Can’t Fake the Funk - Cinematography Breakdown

All right, everybody. Hello. How are you? Welcome to another breakdown. And today is going to be a fun one. We got a personal favorite of mine, cinematographer Christophe Collette is fantastic cinematographer, does some great stuff. And this is an ad that I hadn't seen from him before. But it is interesting. And it is something that we haven't done yet, which is night exteriors, talking about wet downs and reflections and why it's so important and what it does that is actually stimulating to look at and why it is important and how you can use some tricks to make it better. And we see that with Kristoff's work today. So this is for, I can't even remember what this is for, some sort of soccer club or something.
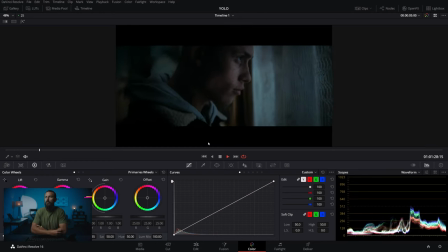37s
So let's just roll through it and I will talk us through, right? This is a good looking shot, always a classic.
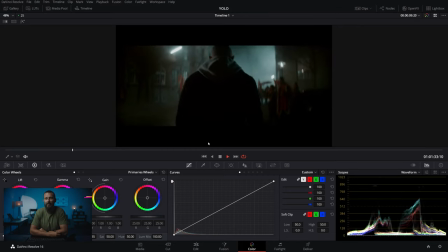42s
Anytime you have anything boring, just start moving the lights and that seems to make it better. There we go, framework on the face, backlight, adding some color, VFX birds, we get our first glimpse at reflections.
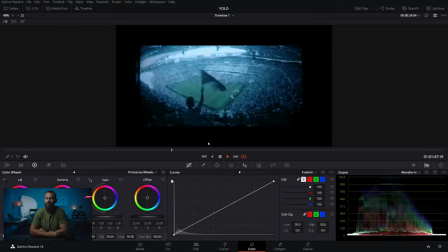55s
The locker room stuff, man, you better master the locker room stuff if you're going to do any sort of sports it's not super hard but there are some
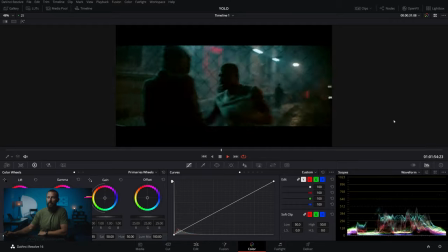62s
key things to remember and then we're outside and this is the scene that we're going to be looking at here where we're outside it was
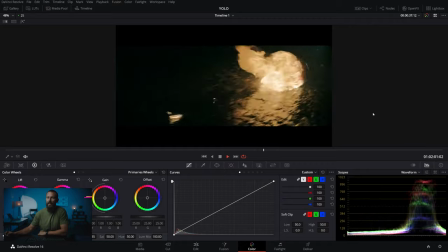69s
sort of raining they're still playing soccer and backlit edge light more rain drums
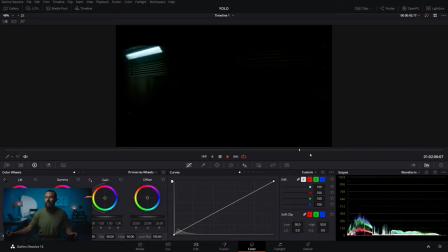75s
everyone's happy there's lightning they better not be playing on the field with the lightning
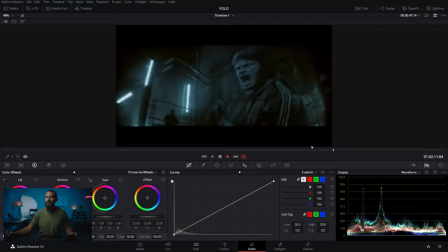80s
here we go bet placed there's some soccer legend and then
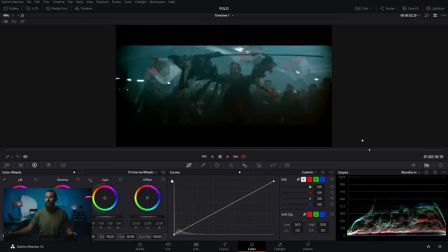85s
cue the end of the commercial and it works really well good looking stuff right
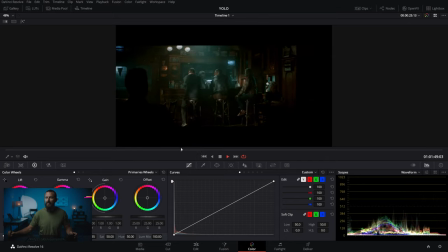90s
like this is a cool dark epic nighttime ad I like this little bar scene too with the moving lights again it's like do you have anything that is boring are you shooting something that is not that exciting can we use colored lights yes okay throw the color lights in there can we do moving lights yep we'll throw them in there too like these things just make it more
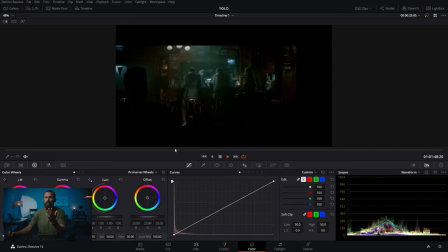108s
exciting more like don't look away we've got you for a minute please don't change the channel what are we going to do?
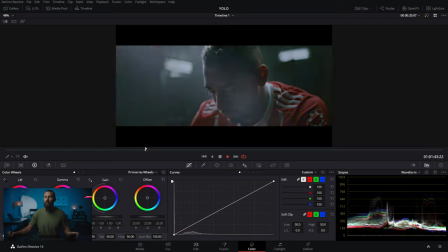115s
Well, let's do moving lights and smoke and haze and all sorts of crazy stuff and crazy camera moves.
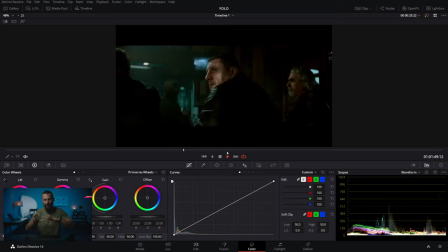120s
Like you'll often see that in the car commercials that we've looked at. You get like crazy warpy camera moves because why not?
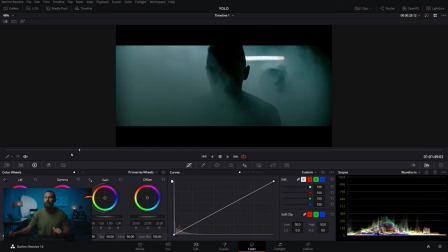126s
It's fun. Okay, let's get down to actually, we should do this shot first, right? Like this is the classic.
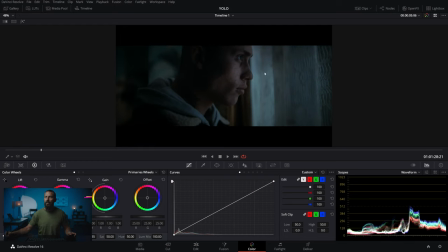133s
If you're just getting started and you need something that looks really good on a reel, this is the shot to do, right? Get some shears, get some overcast daylight out here, and you don't even need a light. Like you don't even, you can just wait until the sun, say your house is this way,
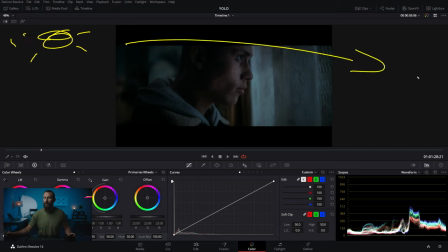148s
the sun is over on this side of the building, you're going to wait for it so that you can only get ambient from the sky. Then you put the person's face as close as you can to the shears and still make it look like they can breathe. And then you turn off all the lights inside and you have this shot. Look at those levels.
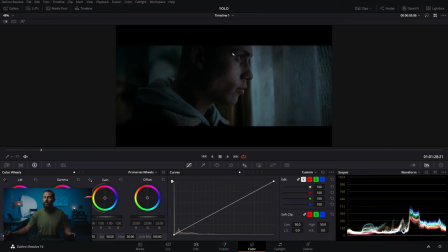164s
Just a tiny little hint of level just here. This is basically telling us exactly where to look here.
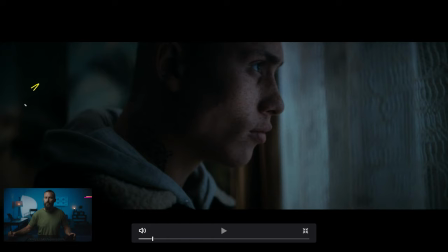171s
Where do we go? Full screen. right? Like there's no question because over here is not interesting. Over here is just white. This is exactly where to look, just perfectly shaped. And then in the grade, of course, you can highlight this area and then take down all the rest. Say you don't have this nice a level in here. Say it's a little bit higher. It's a little bit, there's a little bit more ambience in the room.
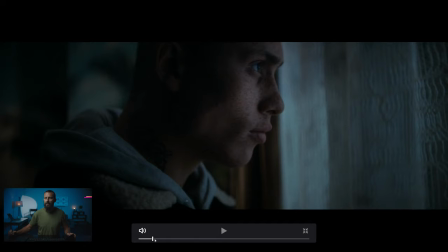191s
Ambience in the room is okay because you can take that down. Not enough in the room is trickier because it's hard to lift that up without creating some problems for yourself.
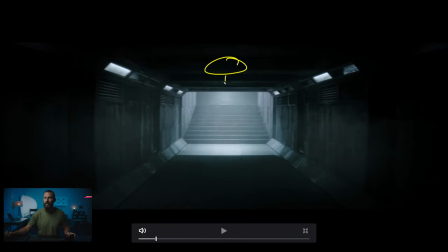200s
Again, this is the scene where if you got one of these scenes again you can't see where the light is that is pushing the backlight down this way but you get the little stair highlights you get all the little haze and the film grain going and then just turn on lights randomly it
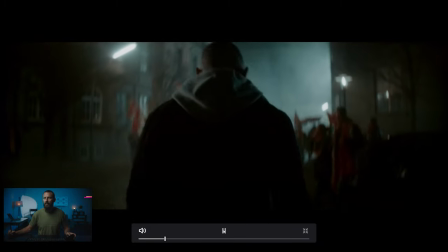215s
creates it's chaotic it's hectic down I know how things are out of focus this one backlit throw some
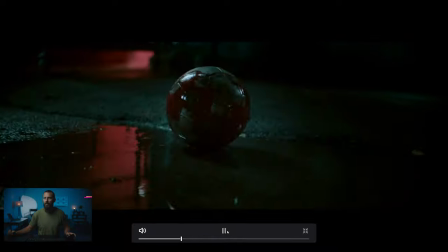222s
practicals in there have them turning around again back edge VFX birds and there we go okay Okay,
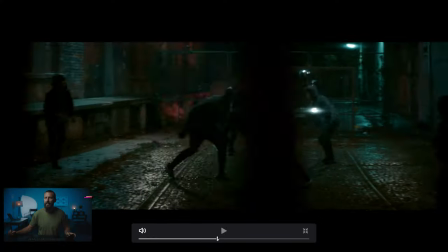229s
let's go to our little night scene here. Night scene. So, this is probably, is this the widest?
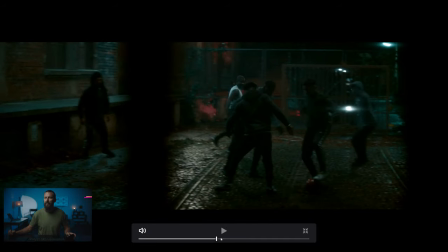235s
I guess this is the wide. Well, it's the wide, but it's the least interesting. So we got a little area here. We're gonna pepper some practicals around. Again, colored lights are better than not colored lights, right? If you've got the option, why not mix it up?